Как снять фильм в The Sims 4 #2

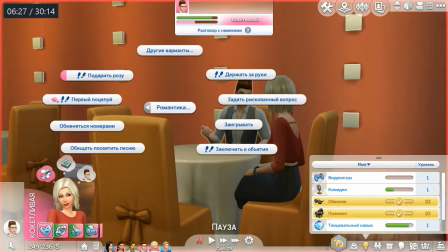[8:12]
Наверное, не помню. Вот они общаются. Вот более крупный план.
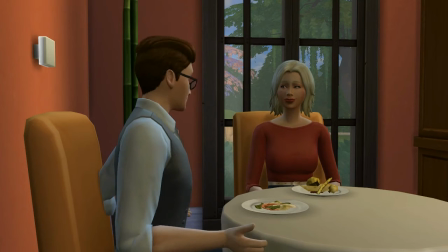[8:20]
Не бойтесь, дорогие зрители, дорогие игроки, создатели видео, не бойтесь снимать симсов с очень крупных планов.
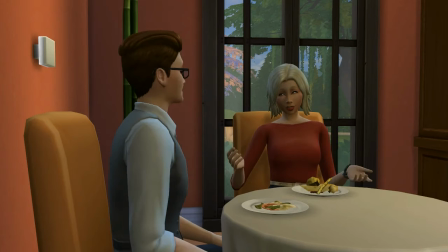[8:29]
Это показывает то, что вы действительно серьезно подходите к съемке видео.
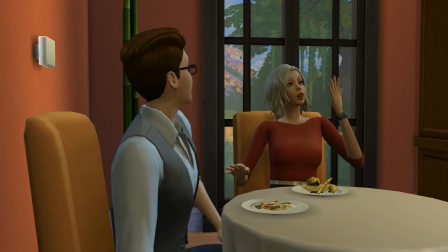[8:35]
Конечно, симсы такие неуправляемые. И у меня действительно было очень много трудностей при съемках крупных планов.
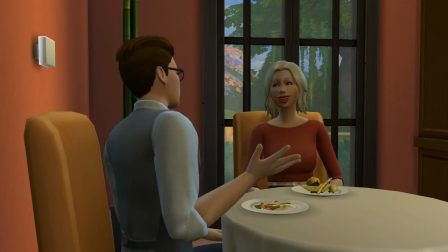[8:42]
Действительно очень крупных планов, где есть одно лицо.
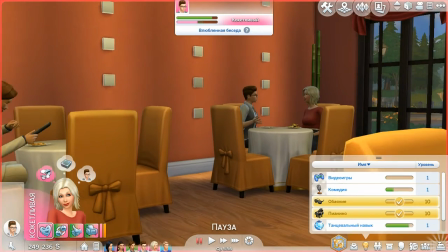[8:45]
Но если вы знаете, что сим будет, ну, послушный вам, что он не сделает никаких таких некрасивых моментов,
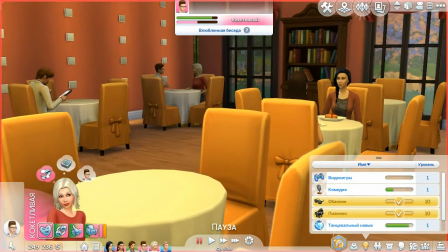[8:52]
которые повредят вашей съемке, то делайте крупный план, очень крупный план, где только лицо.
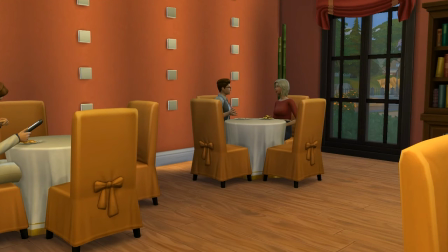[8:59]
И, разумеется, как вы понимаете, не делайте так, чтобы... Сейчас я перемотаю этот момент.
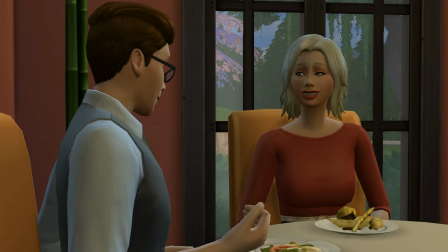[9:05]
Вот. Не делайте так, чтобы над головой вашего персонажа было очень много места. Лучше, чтобы вот этот персонаж, который спереди, Мартин, часть его головы сверху
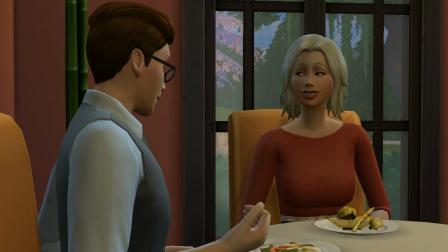[9:21]
обрезать, да, а вот над Аннабель, чтобы было совсем немного места свободного, да, пространства, чем сделать очень много свободного пространства над головой персонажа. Потому что это выглядит некрасиво.
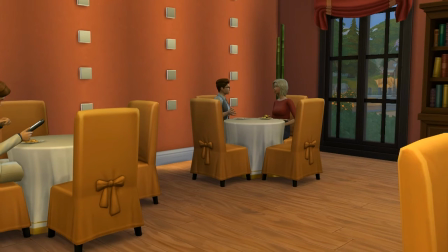[9:36]
И вот мы видим, как отдаляется камера от наших персонажей.
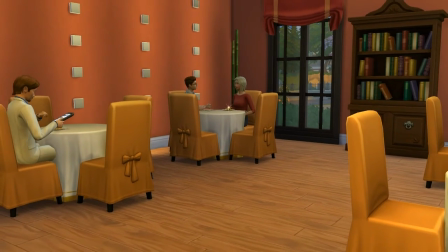[9:43]
Они продолжают о чем-то общаться. И вот слева вы могли заметить сейчас, извините, справа,
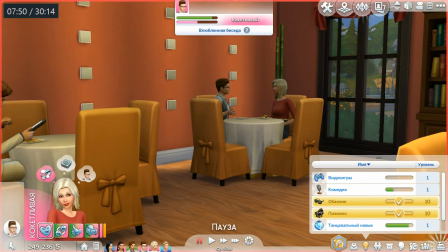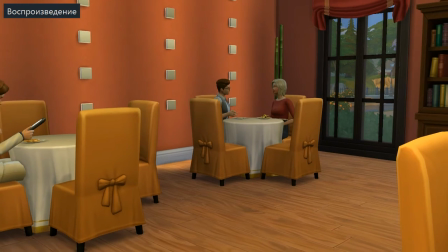[9:52]
более внимательно смотрите.
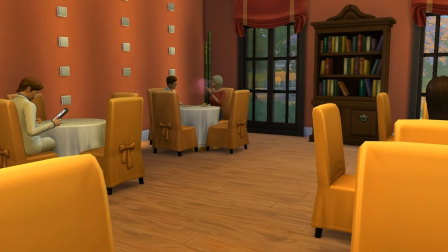[9:58]
Вот. Появляется у нас стульчик, да, кресло.
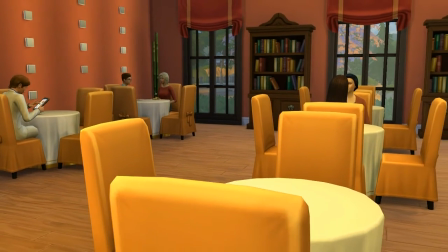[10:02]
Я, разумеется, вот этот уже часть этого видео удалил, потому что выглядит некрасиво.
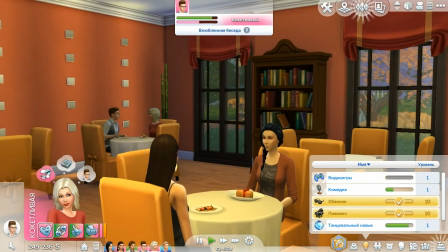[10:08]
То есть вот такие моменты лучше всего обрезать. Идем дальше.
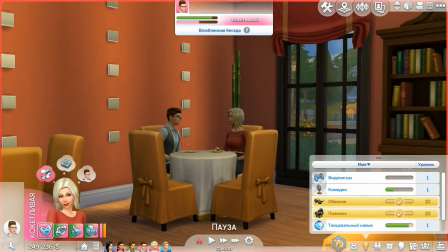[10:15]
Вот еще вот такой момент. Конечно, он мне понравился, но я его почему-то не добавил в фильм вместо того, который есть у меня на данный момент.
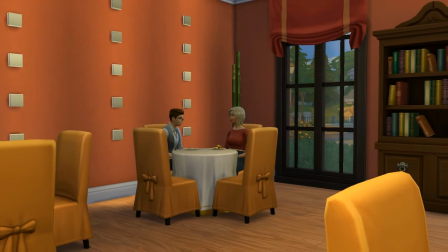[10:23]
Потому что здесь смотрится ресторан более таким обжитым, уютным.
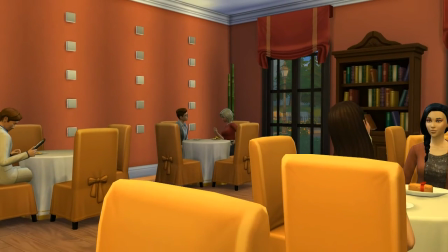[10:31]
Вот, давайте насладимся этим моментом. Вот.
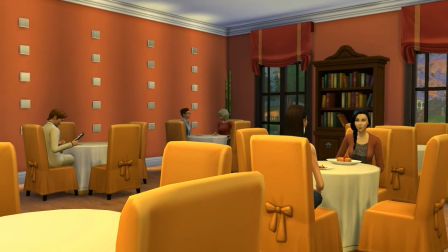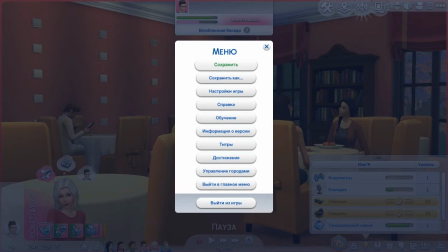[10:42]
Есть. Хорошо. Это мы сохранили.
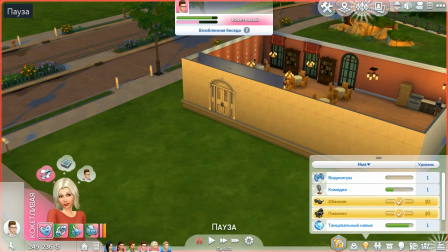[10:46]
Ну и как вы понимаете, поскольку это у нас декорации, и я даже не предполагал о том, что я буду снимать сцену во дворе, я быстренько построю фасад ресторана.
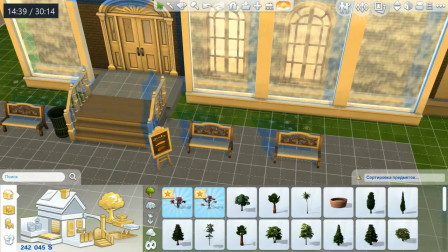[11:04]
Так, быстренько построил. Еще помню с времен The Sims 2, когда я снимал один свой сериал.
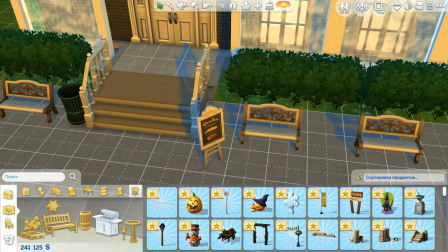[11:13]
Часто, ну тот сериал у меня был в основном такой ситуативный. Я даже не писал практически сюжета.
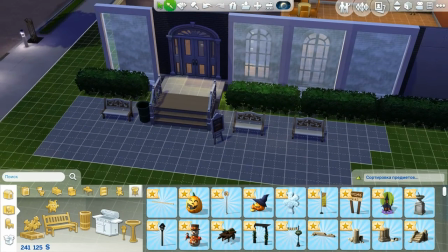[11:19]
Он у меня складывался на ходу. Здесь, конечно, сюжет есть, сценарий есть. Но вот такую сцену я не предугадал.
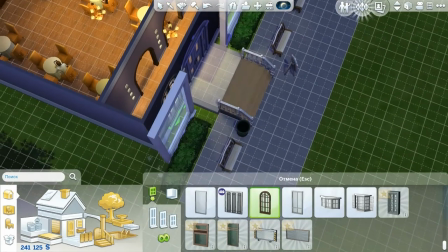[11:26]
Да, может быть, эти два персонажа где-то поцелуются, но не на входе в ресторан.
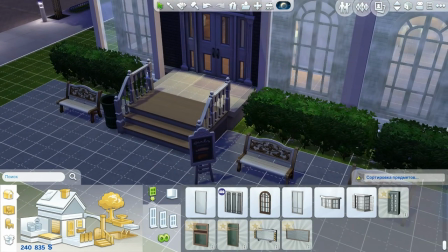[11:34]
Но оказалось, что это, в принципе, выглядит очень романтично. И вот, в принципе, готов наш
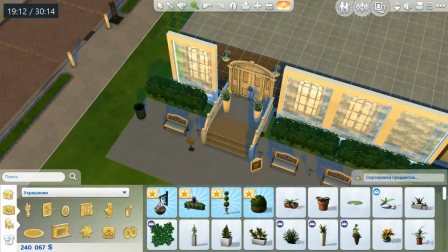[11:43]
фасад ресторана. Сейчас мы перемотаем на вечер.
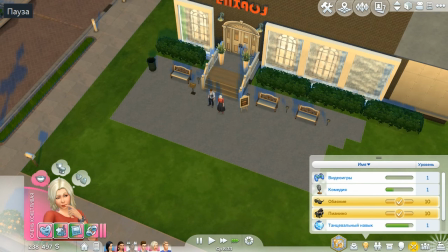[11:49]
Разумеется, как вы понимаете, не нужно выстраивать весь ресторан, как я говорил. Только те места, которые вы будете снимать и которые будут выглядеть хорошо.
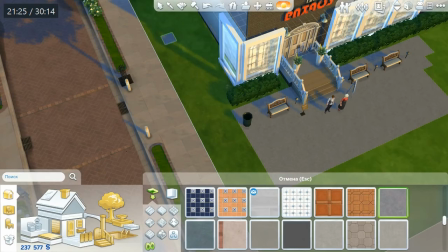[12:01]
Так, пока у нас день. Я еще тут кое-что дострою, чтобы выглядело оно красиво.
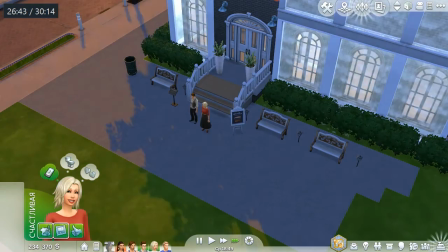[12:12]
Сейчас мы ждем вечера. Время я перематываю. И вот у нас уже вечер.
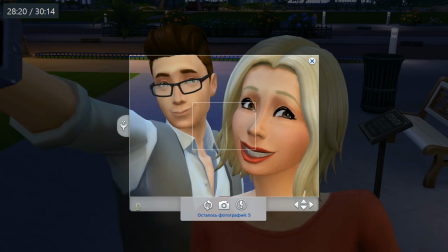[12:21]
Так.